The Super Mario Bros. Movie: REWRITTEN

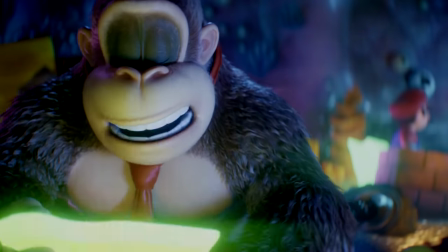(61:29)
Now, we have a scene that just feels so rushed, one has to wonder why they even put it in the goddamn movie.
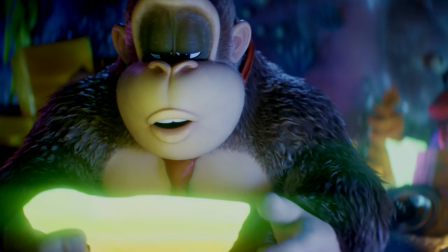(61:36)
Mario and DK are inside the Unagi, frustrated that this is probably where they're going to die, and lamenting that they feel like failures in the eyes of their fathers.
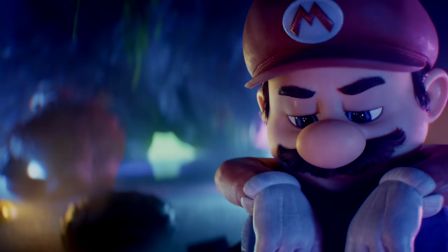(61:43)
A lot of people say that they like that they didn't use this moment to make Mario and DK friends, and that DK remains nasty towards Mario even at their lowest.
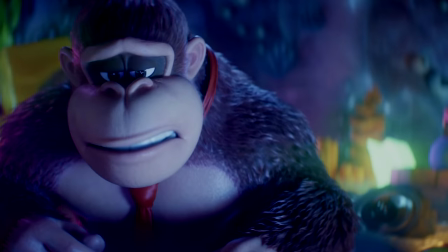(61:52)
And in a way, I agree.
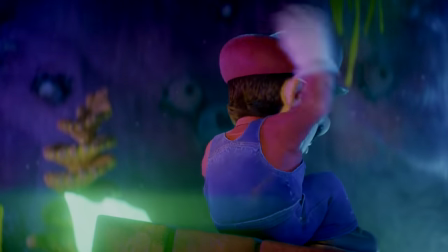(61:54)
I think it would have been a pretty cliche way of going about it, and I like that they retain the rivalry, but what I dislike is that they play the moment for laughs.
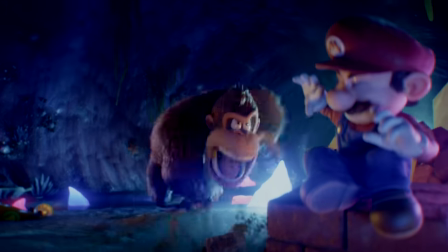(62:01)
The movie is weirdly more sympathetic to Donkey Kong in this scene than it is to Mario, who's our main character.
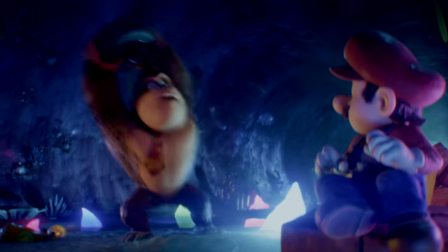(62:07)
And it's especially weird because it's followed by another somewhat serious instance of DK being enraged by something Mario said.
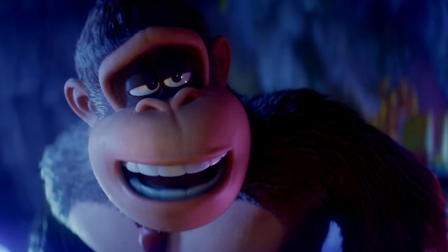(62:14)
When DK's the one berating Mario when he was down, it's all fun and games, but the second Mario says that he should go in a corner and smash things because he's a smash monkey,
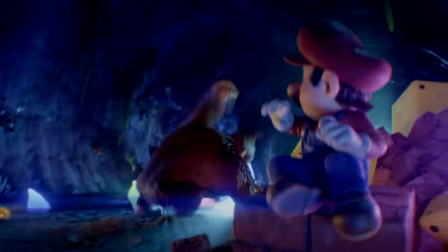(62:23)
he gets angry and says that he's more than a guy who smashes things, which...
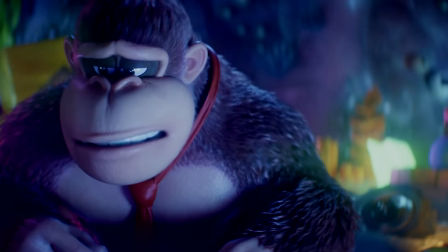(62:28)
I love that they present this as an insecurity that Donkey Kong has, but the movie doesn't do anything to prove otherwise.
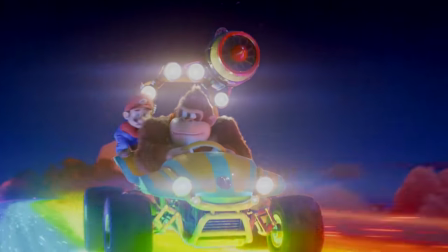(62:34)
Aside from driving a go-kart, all we've seen DK do is smash things,
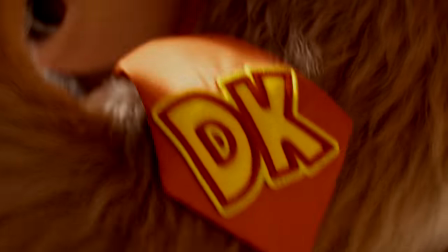(62:39)
and maybe be a bit of a showman during the fight, but is that something he aspires to be?
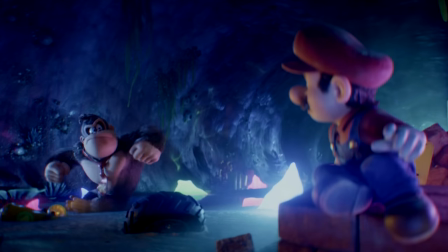(62:45)
It's never quite explored, and much like Peach's backstory, is something that could be expanded upon in a sequel, but doesn't really have a place here.
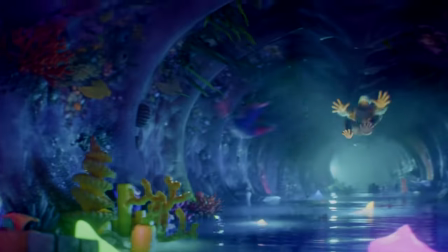(62:53)
Something else I don't like about this scene is that Mario and DK don't really do anything that leads them to finding the cart with the rocket barrel that gets them out of the Unagi.
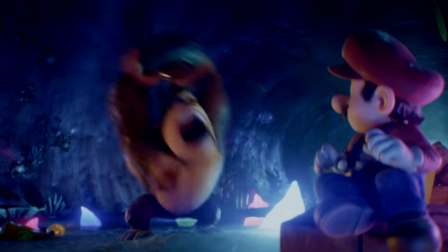(63:01)
I guess you could argue that DK thrashing about made the Unagi burp,
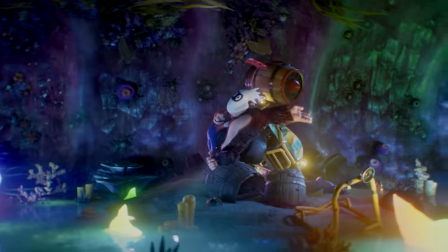(63:05)
but it didn't read like that the first time I watched this movie because I figured that the burp was just a fortunate coincidence that helped them find the cart.
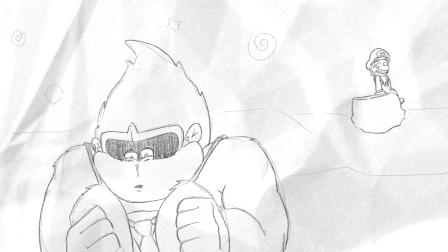(63:13)
Maybe in our version, another reason DK feels ashamed about his father thinking he was a joke was because he lost his kingdom's power star. Maybe the two try to one-up each other's regrets, with DK saying he can't believe this is how things are going to end, with him being a disappointment to his kingdom over losing the power star.
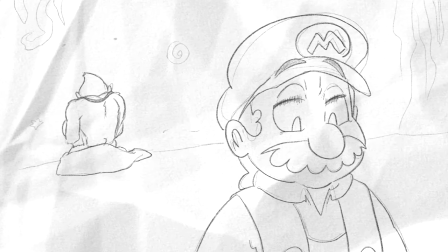(63:28)
Mario says that at least he didn't lose his brother to a giant turtle.
Yeah, well, at least you're not going to die with your dad thinking you're a joke.
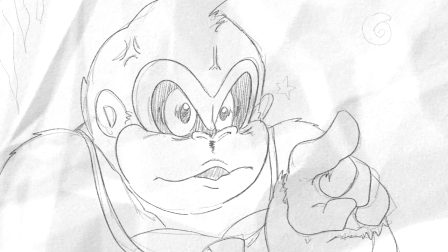(63:35) My dad thinks I'm a joke too. Yeah, well, your dad's right. So's yours, idiot and overall smash monkey!
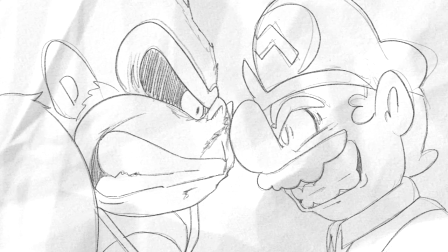(63:40)
We could keep the internalized shame as well as the comedic nature of the scene by having it be more rapid fire.
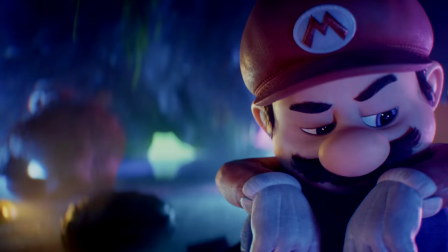(63:46)
They set up the scene as if it's going to be an emotional one and then pull out the rug from underneath us by suddenly trying to make it funny,
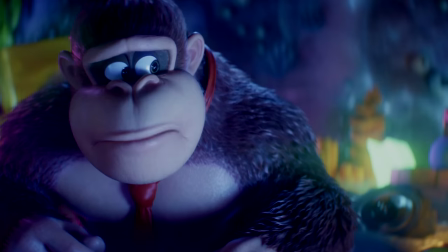(63:52)
but I think that's what makes the scene feel unfocused. The mood whiplash doesn't really make it funnier, it just makes it more jarring.
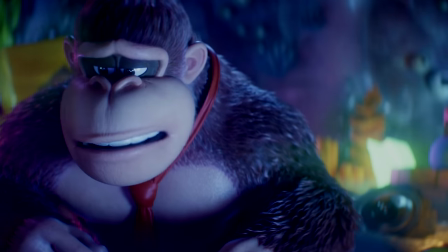(64:00)
At least to me, I know a lot of people find this scene funny, and I'm not trying to be the funny police here, I just think I would've liked the scene to be more tonally consistent.
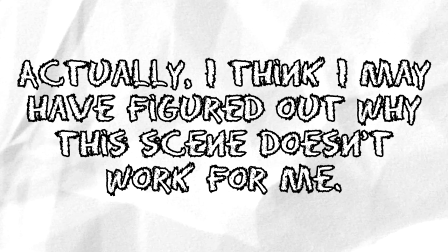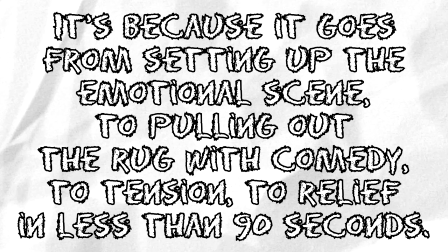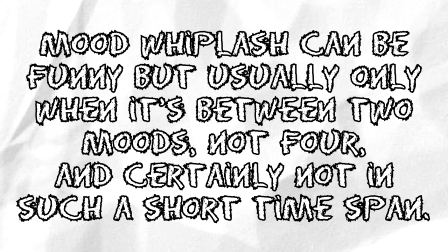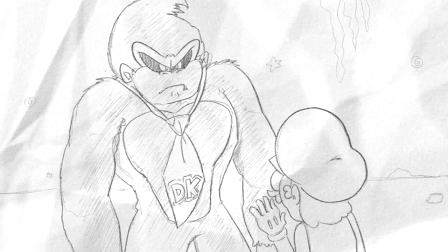(64:25)
After this exchange, DK could threaten to fight Mario again and tell him that there are no power-ups to save him this time.
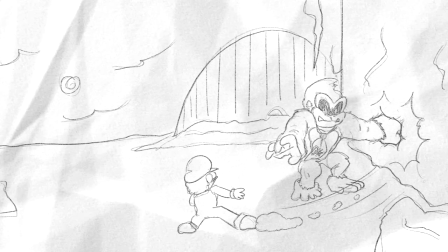(64:31)
DK throws a punch and Mario manages to dodge, landing a hit on the Unagi's inner walls.
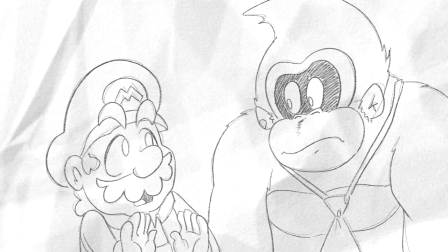(64:36)
This causes it to growl in pain, which Mario and DK react to. Mario scrambles to tell DK to wait a moment, to stop trying to fight him, and to punch the Unagi again. DK thinks about it and realizes what Mario's plan is.
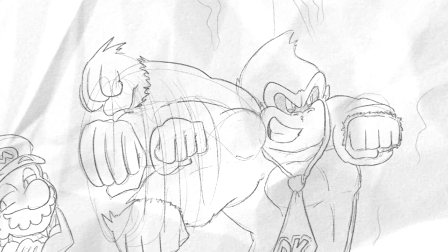(64:48)
So he's showing off for Mario and delivers some more powerful punches to its stomach lining, which causes it to get sick and resurface to spit them out.
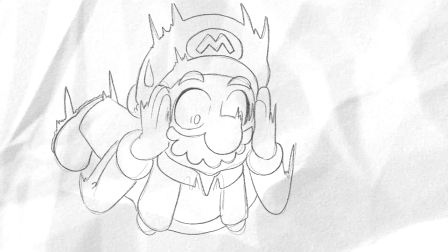(64:56)
As they're once again falling through the air, they realize they really didn't think this one through, but that on the bright side, the blocks with the power stars were spit out along with them.
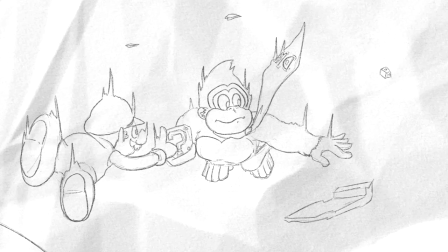(65:04)
DK manages to grab one, but the other's a little far away from where they are, so Mario asks how they plan on reaching it.
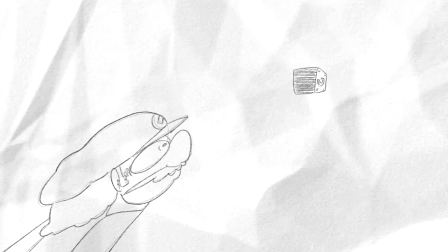(65:10)
DK looks at Mario for a second, and we smash cut to Mario being flung at the block by DK's arm, and with Mario catching it effortlessly.
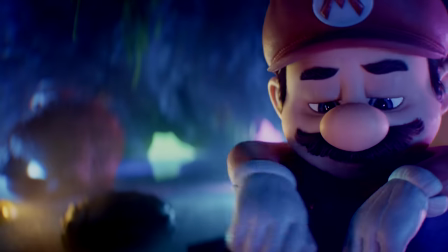(65:18)
We can have tense moments undercut by comedy,
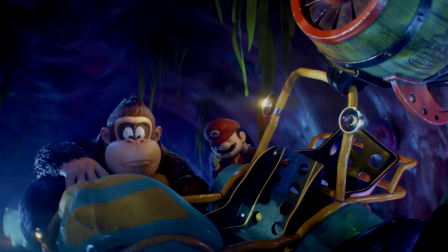(65:21)
but those moments need to be used sparingly and chosen carefully because the comedy should be a point of levity in a scene, not really a punchline.
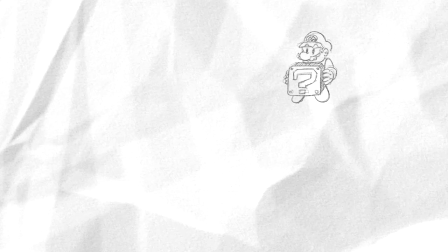(65:29)
It's funny that DK uses Mario as a baseball to catch the block, but more importantly, Mario caught the block.